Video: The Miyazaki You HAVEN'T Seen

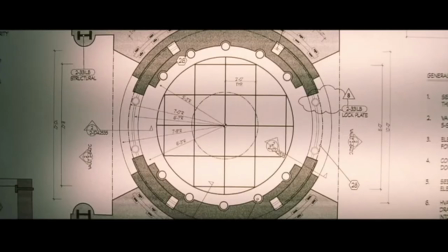When you think of heist movies, your mind probably immediately goes to crazy safes,
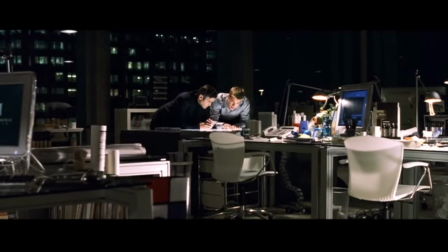elaborate plans, and larger-than-life characters that have been robbed by society.
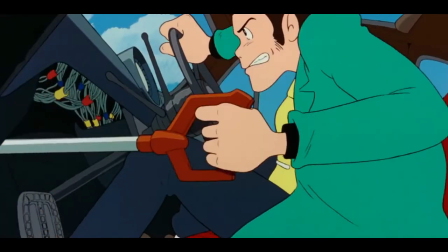And then you have Hayao Miyazaki's Lupin III, The Castle of Cagliostro.
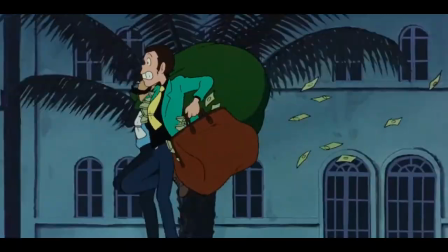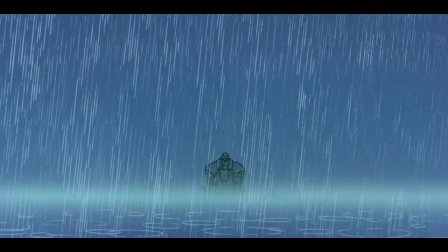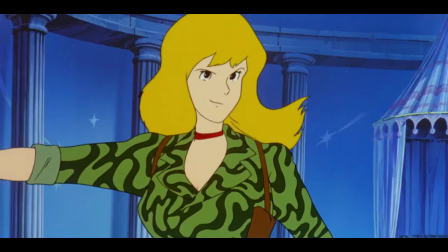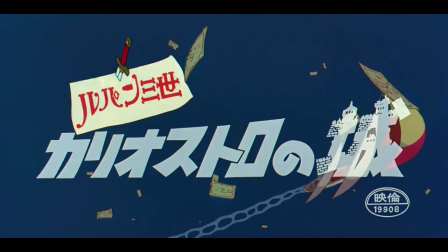Cagliostro is one of the most stylish and whimsical movies I've ever seen, bouncing around between cartoonish,
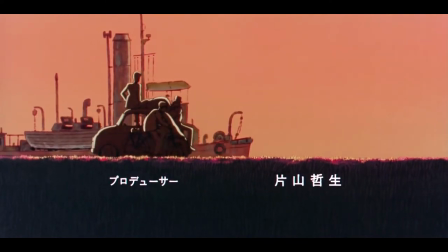entertaining set pieces and quieter atmospheric moments with such ease that it's no wonder why miyazaki has become the
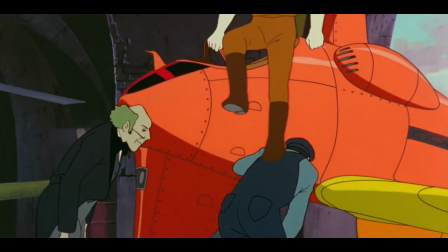legend he has like so many of his later works the visual storytelling and comedy really shine here offering
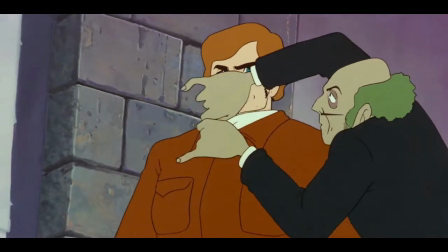so much about everyone and everything in this world you could practically put this movie on mute and absorb all the information you need to know from the villain's
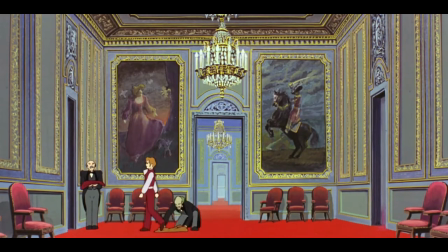introduction occurring as he's undressed while walking by his butler that looks like danny devito from batman returns to the way that lupon and jigen play
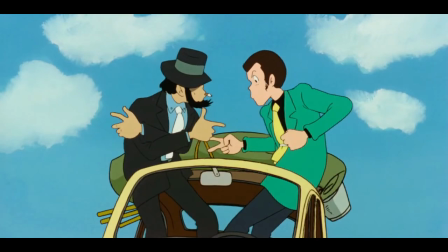rock-paper-scissors to decide who has to change their car's tire. A small interaction that instantly sells and relates their dynamic to the viewer.
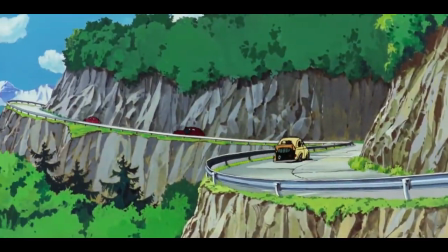And when the film decides to kick things up a notch, the action is some of the cleanest in history,
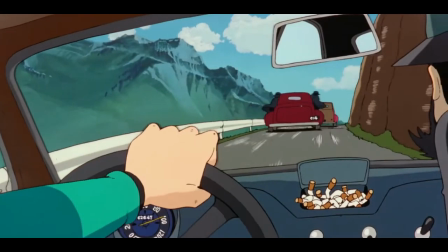as literally six minutes in, this movie kicks off one of the most energetic car chases of all time.
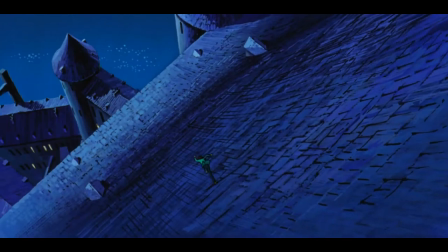It's a movie that so clearly knows it's animated and takes advantage of that whenever and wherever possible.
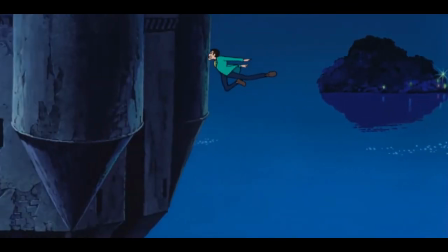Like, you're seeing it right now. The expressiveness, the exaggerated elements of it all. It's so fluid, and often the animators completely change the color palette,
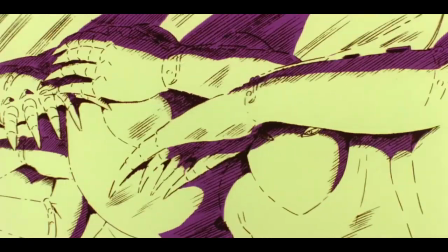a brilliant technique that modern anime's push for realistic lighting has unfortunately largely lost.
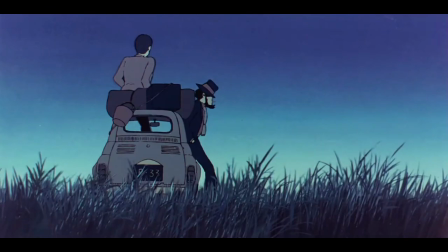You don't have many other animated movies working in this genre.
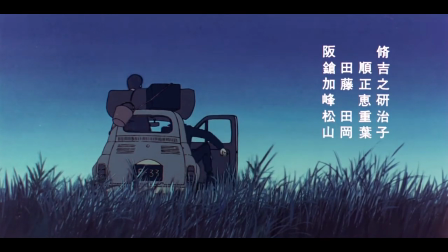In fact, in 1979, when the movie first came out, the only other one you'd have was Lupin III, The Mystery of Mamo from 1978.
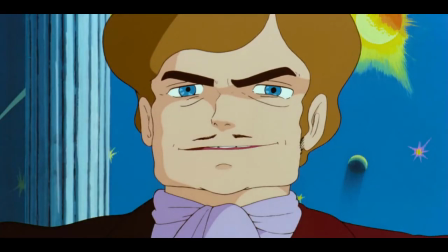And, like that movie, Cagliostro takes the viewer through a series of one-of-a-kind exploits that always leave you in suspense about what's going to happen next.
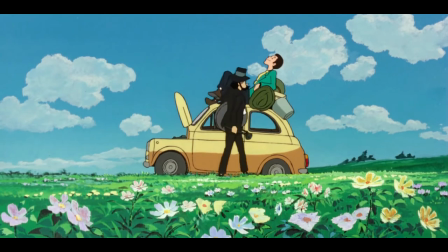These bits of dense action are so well offset, however, by Miyazaki's trademark use of Ma.
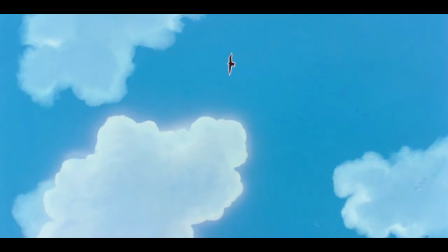Intentional energetic low points in the film where he allows the characters and the viewers to breathe in the scenery and the world and just think.
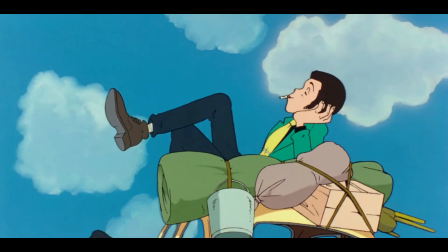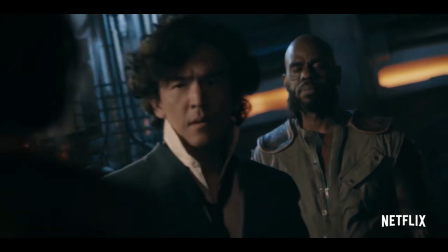instead of constantly filling in empty space with quips like less capable and
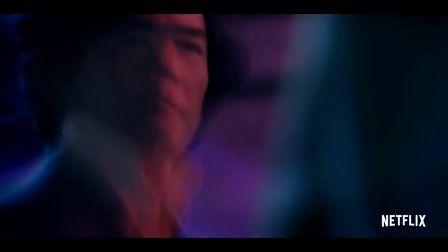confident western directors would he just lets the natural scenery shine through
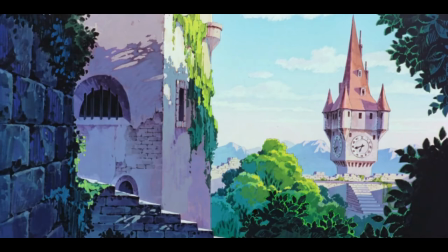and the score of the film done by Yuji Ono perfectly encapsulates both
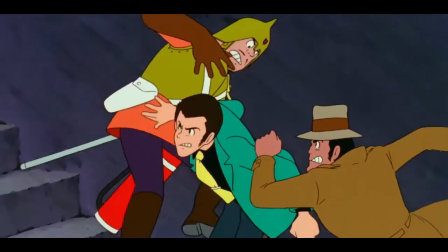of these moves switching from high octane jazz that's smoother than land-a-lake's butter to more
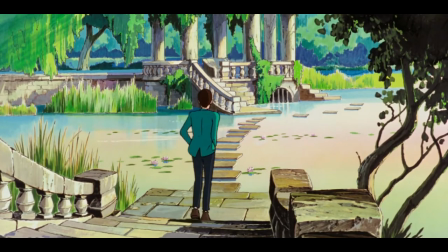contemplative and introspective pieces reeling you back into the world cleanly and gently.
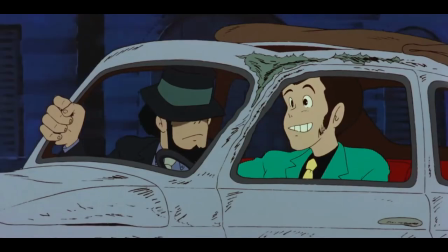One of the most interesting and original aspect of that world's design is the film's oddly small-scale locale.
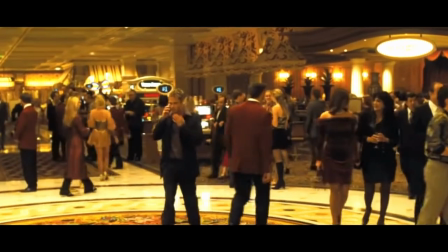So many spy and thief movies have these grandiose metropolitan settings.
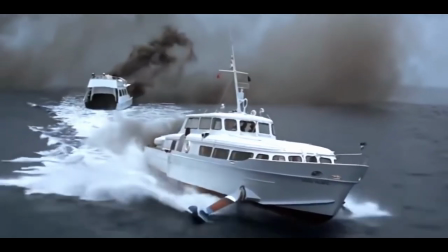Vegas, New York, even movies as early as 1965's Thunderball were already making use of urban places like Miami.
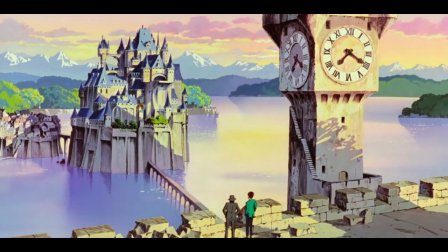And yet, 40 years later, Few have matched the uniqueness of Cagliostro's giant Cinderella-esque castle,
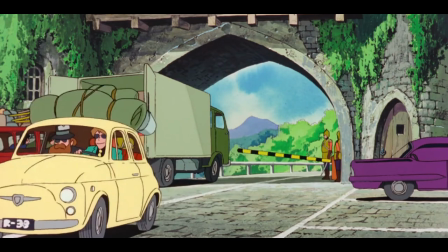or its small-town cobblestone road setting in the countryside. We're talking about a director that said one day he would love to see Manhattan underwater and wild green grasses taking over, so of course this setting appeals to him perfectly.
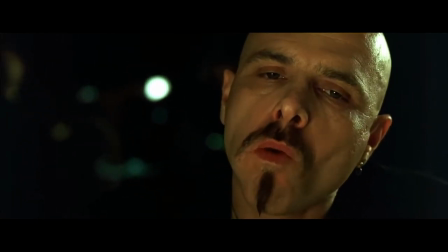In any other action movie, a dining scene would take place in a fancy establishment, dimly lit and with dramatic dialogue moodily exchanged.
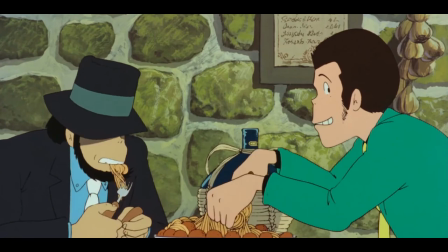But here, it's a homey little restaurant, where our main characters have a little tussle over who gets more spaghetti in the background of their conversation.